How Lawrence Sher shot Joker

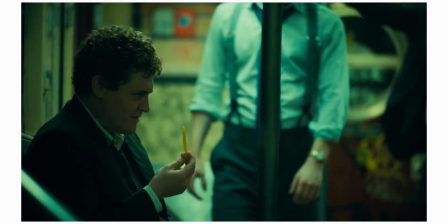The second scene I want to take a look at is the subway scene, and this is because it's sort of the turning point for Arthur.
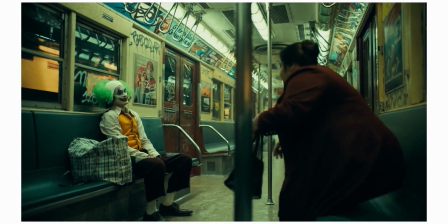Now apart from the lighting, the most major aspect of the cinematography in this scene is in fact the use of handheld.
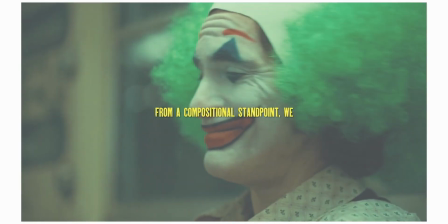From a compositional standpoint we tried not to be at his eye level.
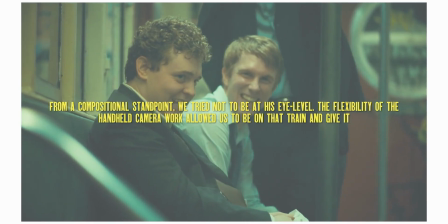The flexibility of the handheld camerawork allowed us to be on that train and give it the feel of being live on that train even though we shot it on a stage,
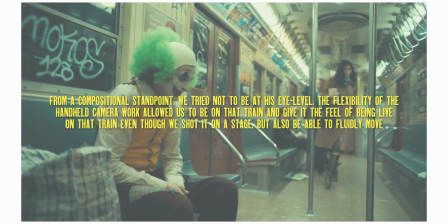but also be able to fluidly move around as the boys taunted him.
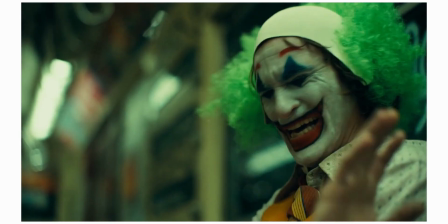There's so much that went into this train scene and it gets quite complicated quite quickly, so I'm going to try my best to explain it as simply as possible.
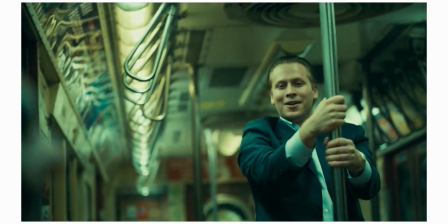Now, this was a difficult scene from the start, as nowadays you can't just graffiti all over the NYC metro,
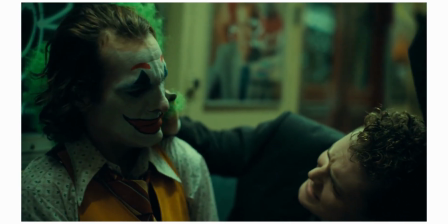and you also can't film inside of the tunnels for security reasons, but you can fix both of those by just shooting on a stage.
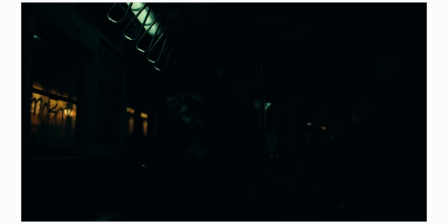The major issue he came across though was the lighting, as he wanted that authenticity and what he calls hyper-realism.
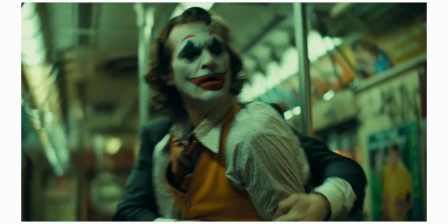Now, as they couldn't shoot in a real subway, how did they achieve the look of one outside?
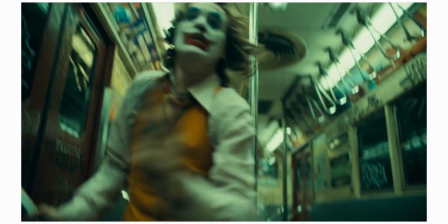Well, they threw up some LED panels and a blue screen, took a tonne of stills around New York City, subway tracks for influence, and that's what we see in the film.
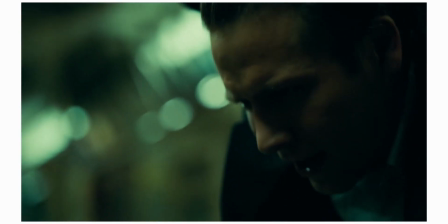In order to get that flashing light look though, Sher simply sat at a control,
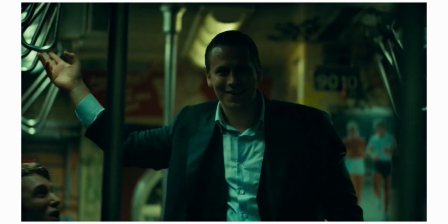watching the video feed from the operator, and flicked a switch when he wanted any of the lights to do something.
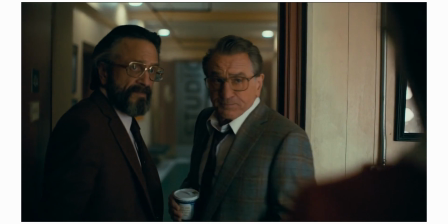The Murray Franklin show is as big a part of the film as any of the other aspects,
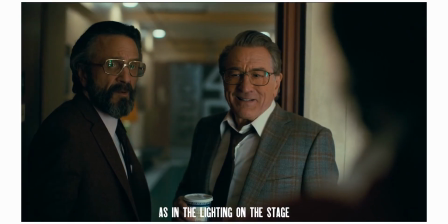and it looks completely different to the rest of the film, with everything from the sets to the lighting.
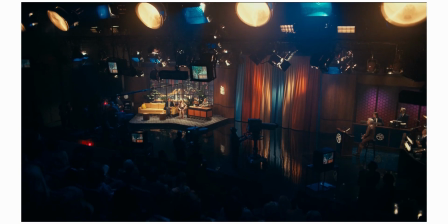Now, Sher wanted it to be as authentic as possible to the original shows you would see back in the 60s, 70s and 80s,
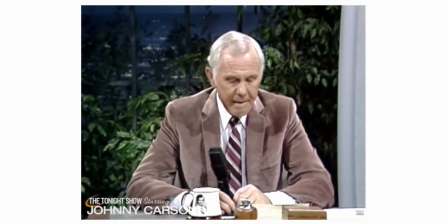and took a lot of inspiration from Johnny Carson's show, which as we can see from the walk through the curtain and seating arrangements is quite prominent.
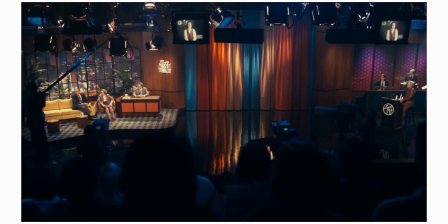Wanting to stay real to the time, Sher opted to only use old tungsten lights and other lighting equipment when shooting Murray's show.
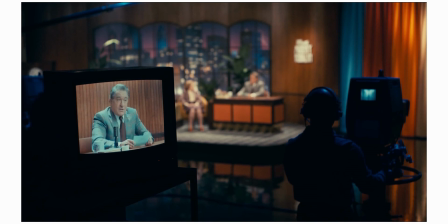Now this seems to be for two reasons. Firstly, it creates that 80s TV look that they were going for,
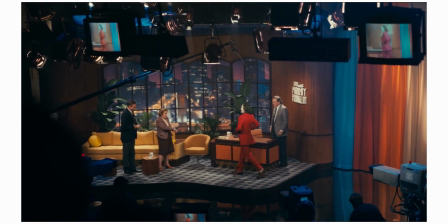but also we quite literally see the lights when we are watching from the stands so they couldn't just be the latest
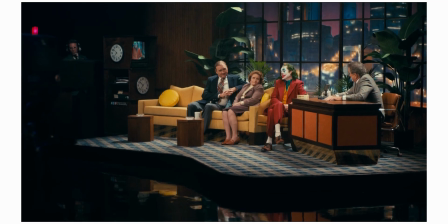LEDs and those cameras we see shooting the show they were in fact Ari's Alexa mini rehoused so they could blend
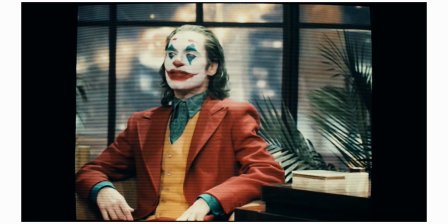into the set they also used local 600 operators who were also extras as well as having a TV director to do a live cut whilst shooting.
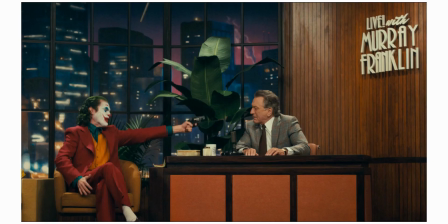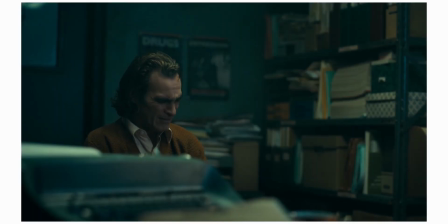So what do we learn from Shur's cinematography in Joker?
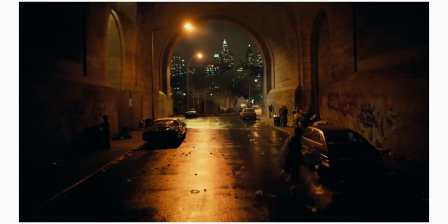Well a lot of it was based around Joaquin's acting and how they could let him do his thing without interfering.
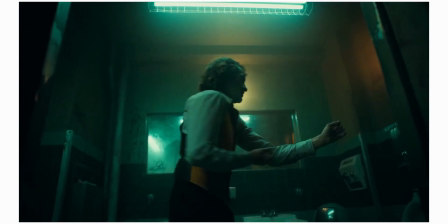But he also wanted to create an atmosphere that we haven't seen in a comic book movie before.
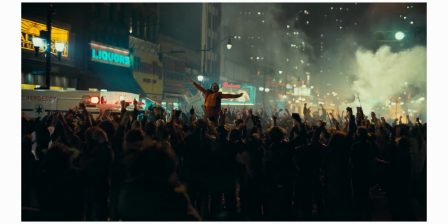So he used the colour of the light and a wide set of lenses to his advantage, and that more than makes up for the lack of control over Phoenix.
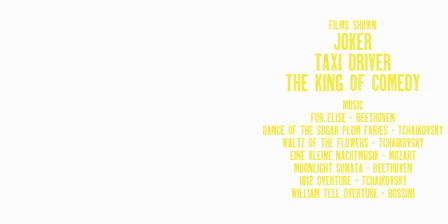But would you have it any other way? Anyway, I hope you enjoyed this video. If you did, if you have a recommendation or front analysis, leave it down below. Thank you so much for watching, and maybe I'll see you next time. Bye.